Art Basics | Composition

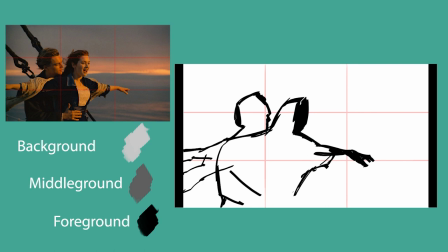[19:53]
horizon line this is a trick that naturally we just look towards the horizon line it's kind of just something we
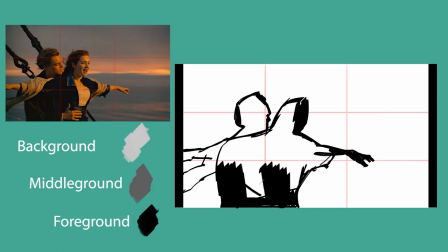[20:00]
do it's where the camera's often pointed and the horizon generally exists in
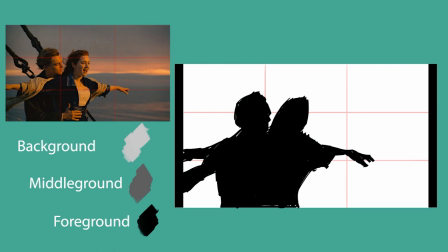[20:06]
everything you look at everything you take pictures of so something that you'll see in film photography and art is they'll place an important element on the horizon line and this is one of those moments where they're definitely
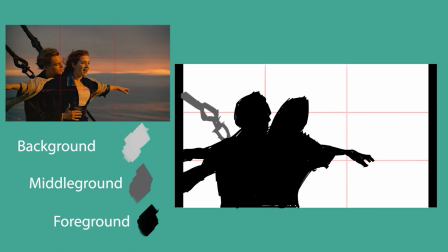[20:22]
placing in here really emphasizing that fact of look at these two guys look at this moment feel this moment and they also left a lot of negative space so it's just something that you guys should think about where not everything has to be super complex. You don't have to have a room full of people.
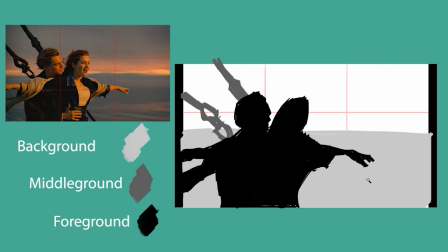[20:37]
You don't have to have a room full of technology or things happening. You can have empty space as long as it's intentional and it fills the purpose of your composition, your story.
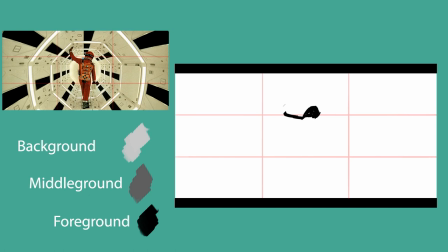[20:48]
So this one I just kind of added in for fun because I thought it was a nice shot. Pretty direct. We don't really have what I would kind of identify as a foreground, middle ground, background. You can argue that maybe that he's the middle ground and the back panels the background you know what I'm talking about but really it's kind of like a
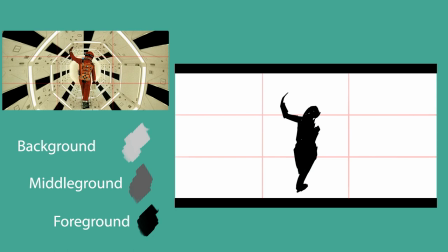[21:08]
black and white where all of this is linear you got the character in the middle he's basically the vanishing point of a one point perspective picture and you have all these leading lines just pointing straight at him it makes you curious about where he's going it
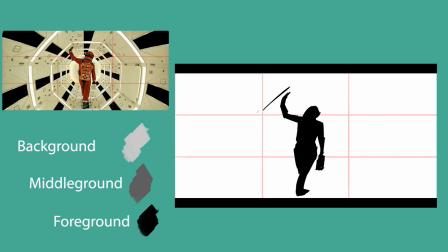[21:25]
points to where he's going and it also points directly at him it's almost virtually impossible to not look at this guy. And you can also go back to the contrast of the colors. Everything is stark white or black. You don't have any color around him. Not any of the panels are glowing certain colors here.
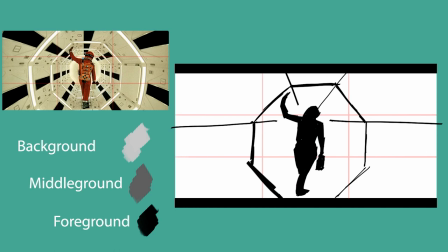[21:44]
It's just a white lit white room. And then he is a stark red. So these are kind of some of the elements. And sometimes, again, like I was talking about the Fight Club one, it can be kind of obvious. It can be really on the nose.
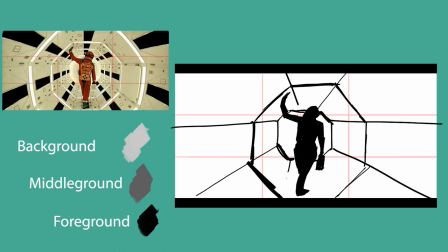[21:58]
But as long as you do it, let's say tastefully here, it's going to work and you're going to get a pretty good focal point. All right, so as I finish up the end of this drawing, this is going to be the end of the video. I hope you guys liked this.
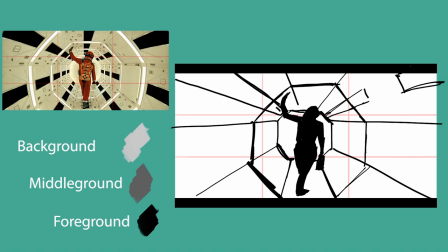[22:13]
I hope this was helpful. You should really try out this technique yourself, practicing from these really well thought out movie moments here. It'll help you out a lot to study from professionals that have made it to the big screen.
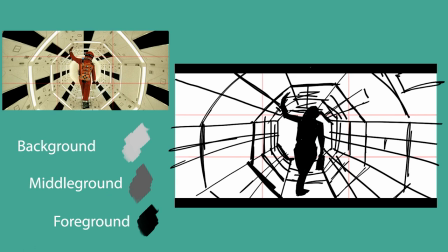[22:27]
As always, I just want to say thank you guys for watching my videos. If you have any suggestions, please leave them in the comments below. And I'll see you guys in the next video.